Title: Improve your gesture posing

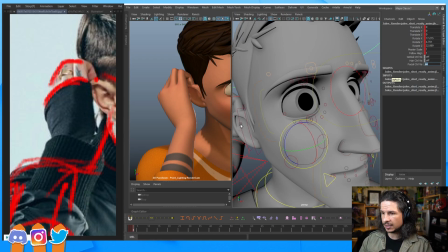So if I take the facial controls and turn those on, there's actually an ear control here that I could use to
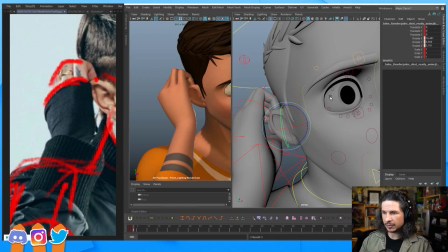bend and rotate the ear here, which I would want to do to show that he's actually interacting with his ear.
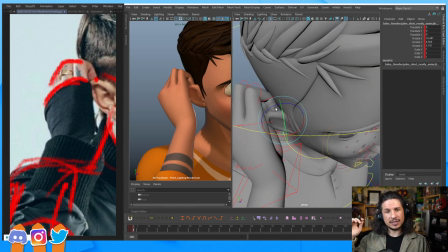Normally I would do this more in the polish phase.
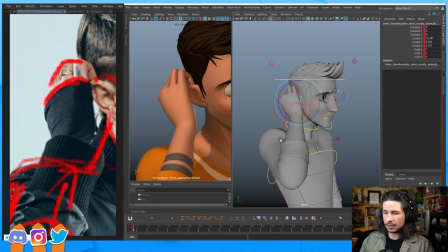So we've got that. But let's see, is this good? I think for now this is pretty good. Let's actually look at how the whole pose is working.
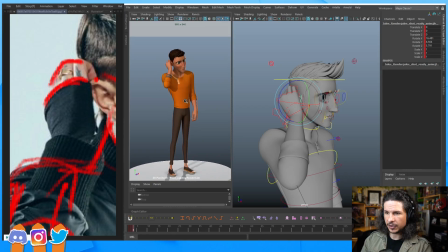So we've got this. Now, is it perfect? No. This was the first pass. And this is one of the things with
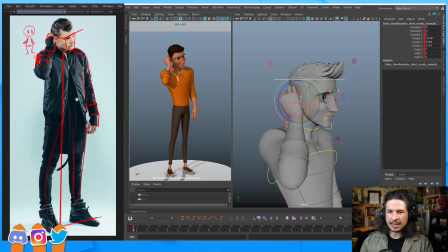posing in animation, is that as you're posing, you're not just going to do it once. You do it in passes. You try to get everything working to a good level, and then you do a second pass and sometimes a third pass.
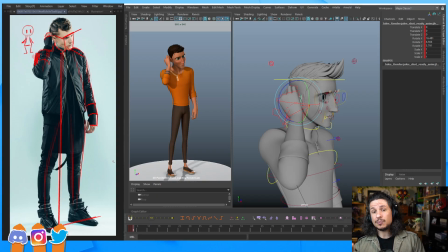But it's important because everything that you animate is going to be based on this. If this pose does not work correctly, the animation is not going to work correctly, and you're going to have more work later on trying to fix it
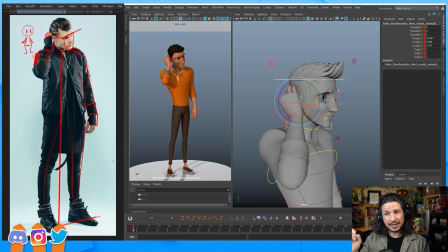than if you just take a little bit more time here to try and make the pose more interesting. This doesn't mean that you have to do every tiny little thing and make it absolutely perfect. No. It just means taking a little time to make sure that there's nothing wrong with it and that you're exaggerating where you can.
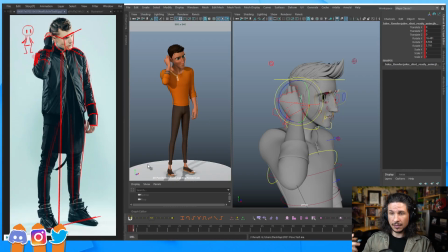This is our, we'll just call it our first pass of the shot. And I'm actually going to save this by going one more frame forward, and let's key everything. At this point, we've kind of copied the pose. Now we just want to exaggerate things.
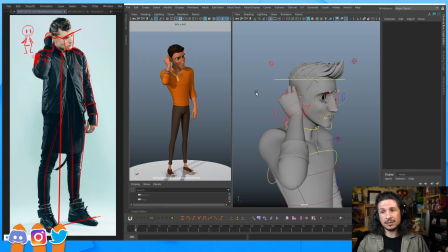We want to make it better than the original reference. And this is where, again, you just want to go through that checklist of posing concepts, line of action, contrapposto, all of these things. Try to find places that you can exaggerate them.
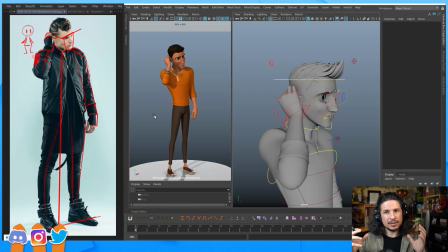Try to push the core value of this pose. So for example, if a character is angry, really make them angry, not just a little peeved. Really make them angry. If they're happy, not just a happy. No, make them ecstatic.
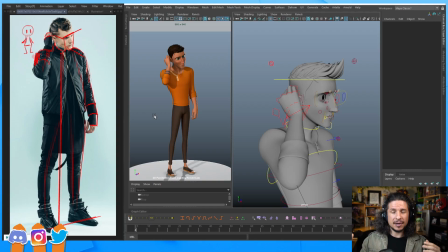Now, this doesn't mean that you go crazy and you change the whole pose, but try to find these areas that you can make things feel just more. So in this case, the character kind of feels nervous. He's kind of like looking, there's maybe a little bit of confusion in there.
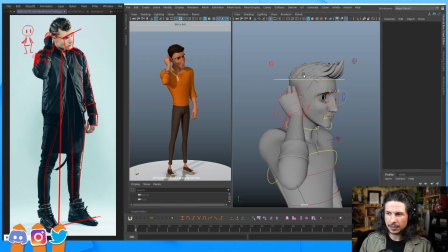How can I push this? Well, that's going to be a lot of shoulders and head.
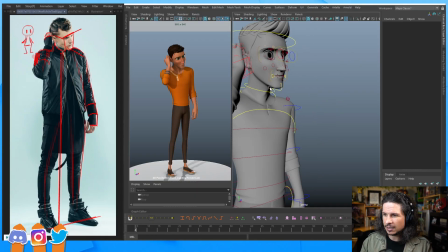Maybe I can push his head just a little bit lower. That's the wrong control there.
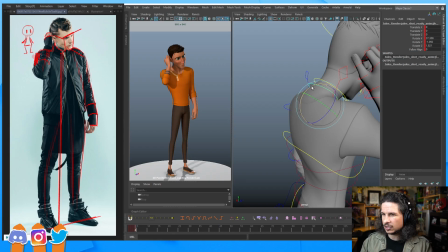So let's take that head control and just kind of push that down a little bit more.
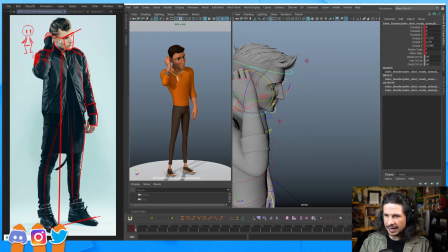Let's take that head angle and see if I can maybe twist him around just a little bit more so we can get a little bit of the silhouette of the nose poking through on the face there.
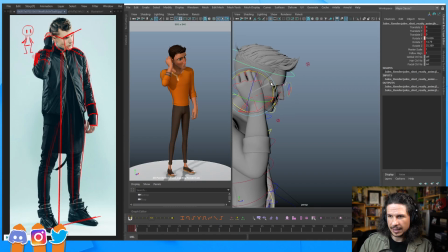Maybe just a little bit of a tilt to the head here, just so we get those brows overlapping. Now, I haven't done anything with the face, that's a whole other thing, but we can kind of push this. And this is something I do in my own shots,
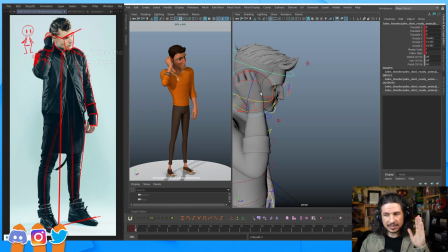is just try to just set another key, take the same pose and try to make it better. And you can always just go back and forth and compare. Does it feel better?
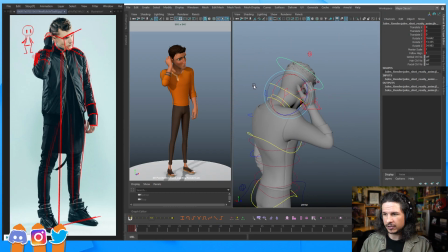Does it feel interesting? So for example, what else can we do? Well, let's see if we can push the shoulders a little bit more. We can definitely see that there's kind of a contrapposto here.